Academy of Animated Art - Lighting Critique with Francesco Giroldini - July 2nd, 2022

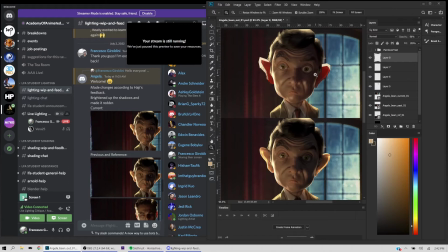[12:30]
Now, if his skin were shinier, we probably would catch some speck on his field side.
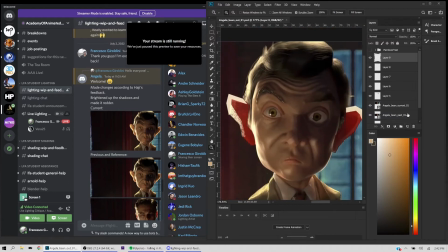[12:36]
We don't see it here, but I think it would make a good addition. So even though it's on his field side, why don't we grab something that looks like it could be a field side color and add some specular highlight in there.
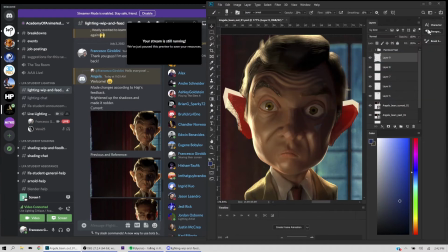[12:50]
And we can desat it so it sits a little better. And again, cut saturation, cut some of the opacity. Just paint something that can make it feel like his skin has a oily quality to it.
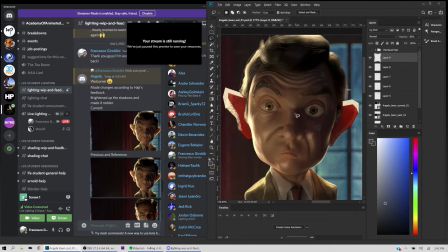[13:09]
It's not just matte. There's some specularity component to it, right? And this can go a long way to make the character feel a little bit more alive.
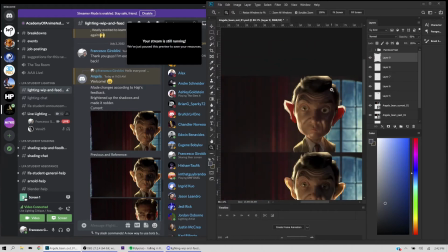[13:21]
Okay.
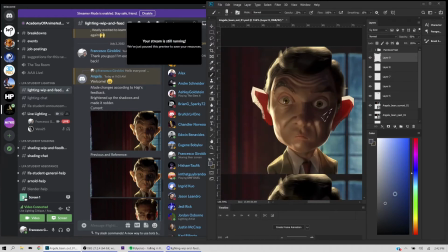And how would you do this in lighting? Well, if the materials are built well, adding a very dim light, screen right, would produce those highlights for you.
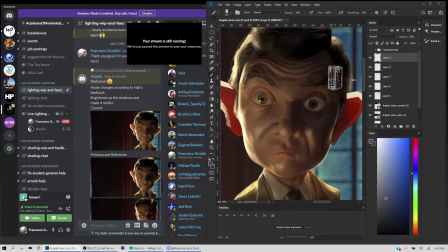[13:41]
They wouldn't necessarily lift the shadows much, but they would help give you some specular component in there.
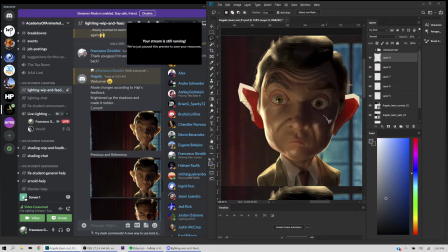[13:49]
And it can be just very subtle. You really don't need much of it. You just need enough to fill this area with some information.
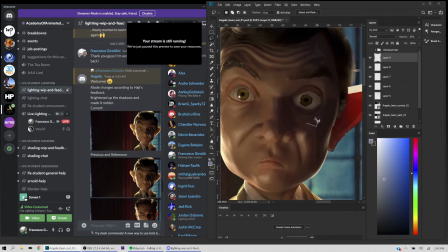[14:03]
Something that tells you, okay, even though this is in shadow, that area is still like shiny, It's catching something off screen, some kind of fill light.
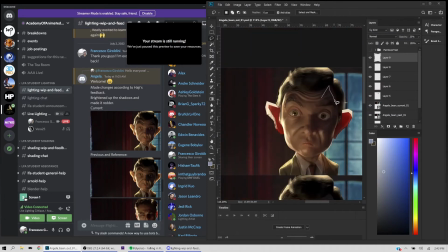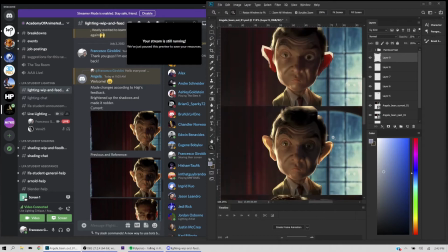[14:19]
Okay.
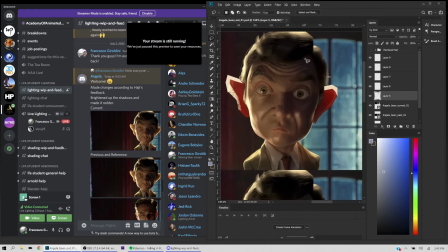[14:23]
Now I think actually we can go even warmer with this. I don't think I've pushed this enough compared to your reference.
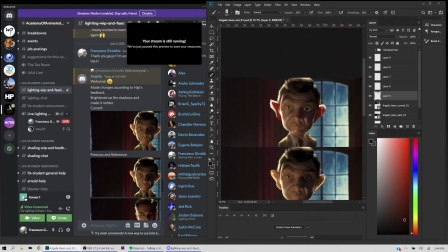[14:34]
So this is like really dark and saturated. So let me go and add more drama to this image, okay?
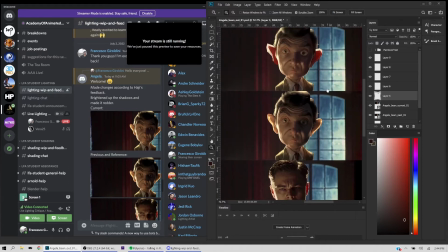[14:44]
Yeah, so now it's a little closer. All right, so I think we got the image pretty close to the reference.
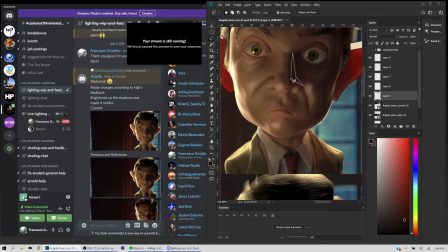[14:52]
We might just want to regain some of these like dark contacts that might have gotten a little too lifted, right?
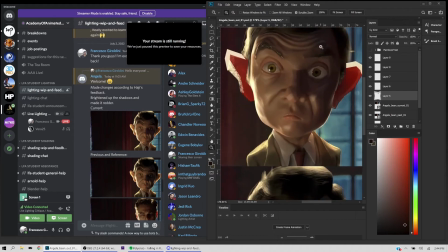And you can tell that as I go brighter, I'm shifting the hue, so we move from red towards orange. Okay?
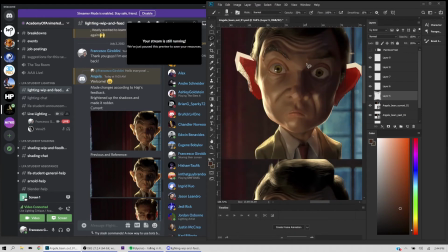And as we get darker, we move towards saturated red. Okay.
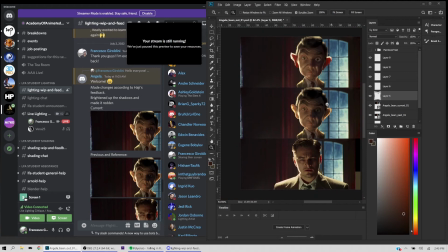[15:37]
So I think now we can talk about the rest of the image. So you're using the actual reference as the backplate for the image, which is, it's great because you're really trying to match it. But if that's the goal, then technically this paint over would,
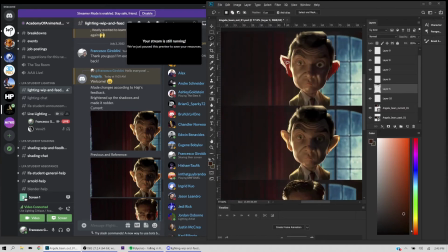[15:56]
sort of satisfy the goal, meaning that it will get you very close to the reference you're going for. But let's talk a little bit about the image to begin with.
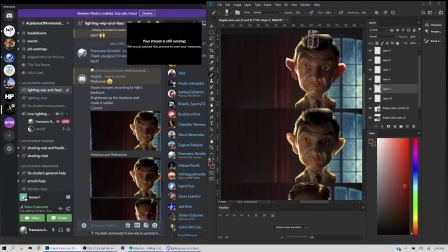[16:08]
Okay. If I didn't know anything about this image, I would say that it's a pretty strange lighting scenario.
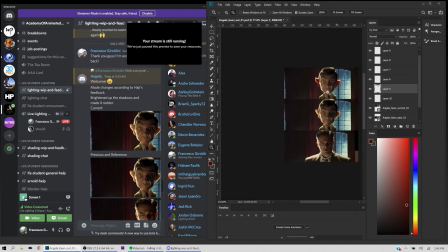[16:17]
And why would I say that? Because there is some kind of light behind. It's outside. It could be headlights from a car. It's low on the ground. That's why they look like headlights, right?